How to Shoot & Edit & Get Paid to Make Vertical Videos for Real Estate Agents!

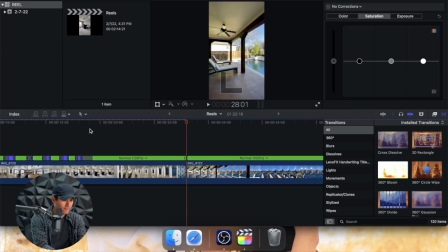(8:17)
It's better. Do 20 times, see how that looks. It lagged a little bit, but after it renders, it should look good.
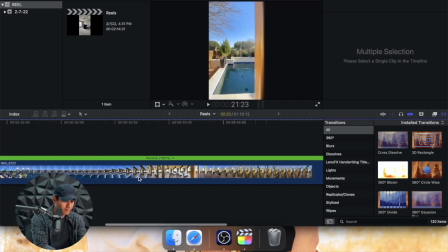(8:38)
We're at 20 seconds, and we still got a little bit to go, but we got this.
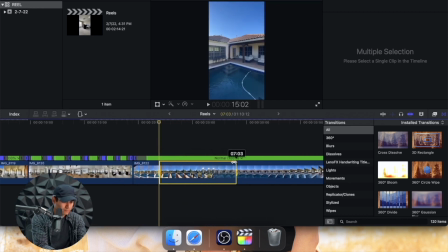Eight times. See a little bit of the pool. And then we do another speed ramp up to here until we can see the chairs.
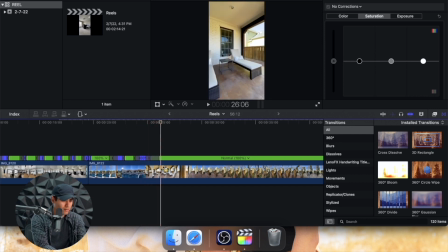(9:05)
And another speed ramp
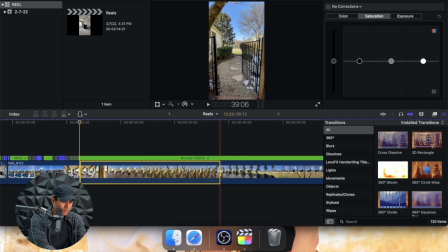(9:11)
until the entrance of the backyard from the outside, so we can see a little bit of those gates.
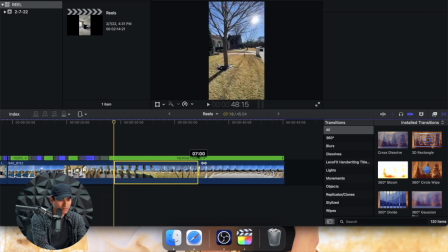(9:23)
And we can do another speed ramp to the front of the house,
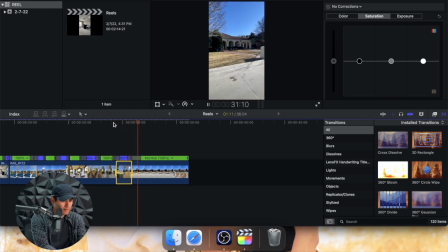(9:28)
ending the video like that, right at 33 seconds.
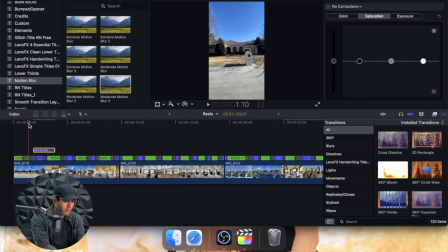(9:36)
Now, to make this video a little bit better, we're gonna add some motion blur for when we do the speed ramps, like so.
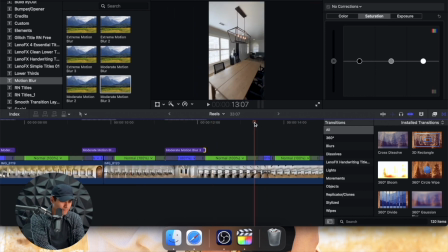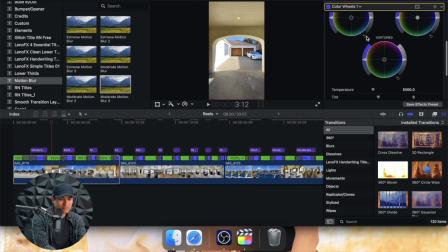(9:50)
The last thing that I'll do is just lower the shadows a little bit, just to give it little bit of contrast.
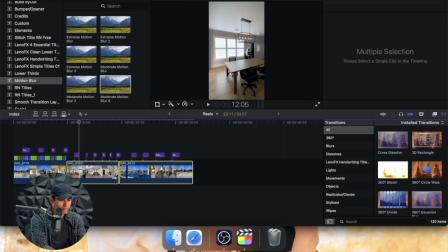(9:59)
I'll add that for the other remaining clips. And that's about it.
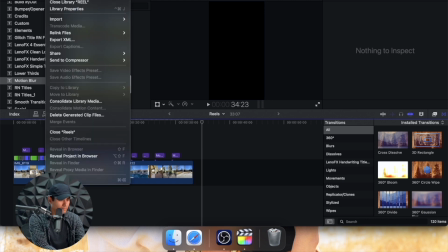(10:05)
Then to export, I'll go to File. I'll go to Share, Apple devices 4K.
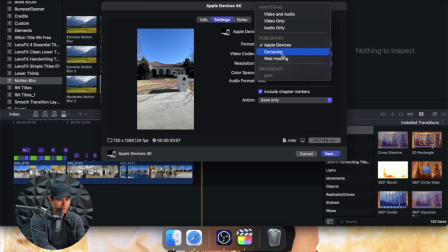(10:13)
We'll go to Settings and make sure to put that in Computer so we can have an MP4.
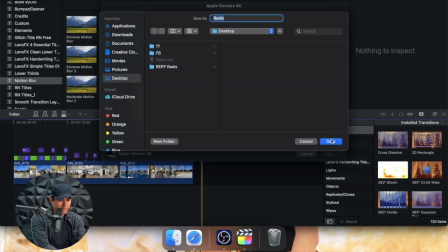(10:19)
I'll hit Next. We already named it Reels, and we'll click Save, and then it'll export.
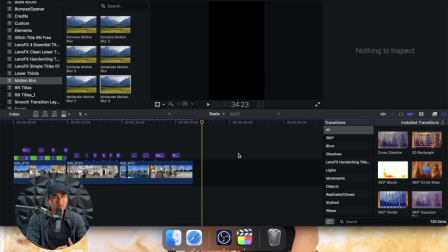(10:24)
After it's done exporting, all you have to do is upload it to Instagram or TikTok and then add the music there. Here's a final video.
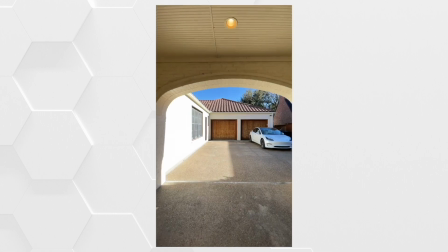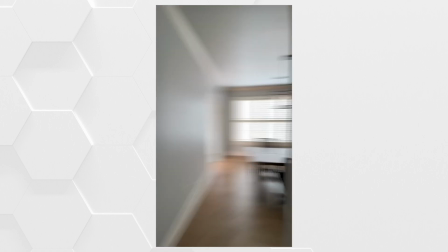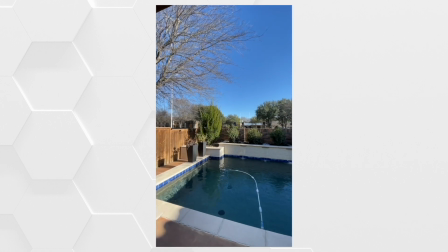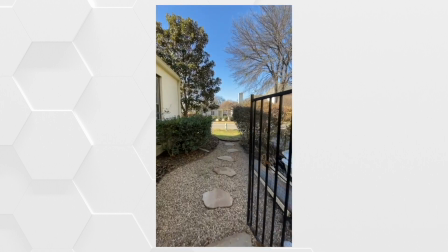So as you can see, that video was pretty engaging and it came in at around 30 seconds, which is exactly what we want. So that's it for the video, guys, and we'll see you on the next one.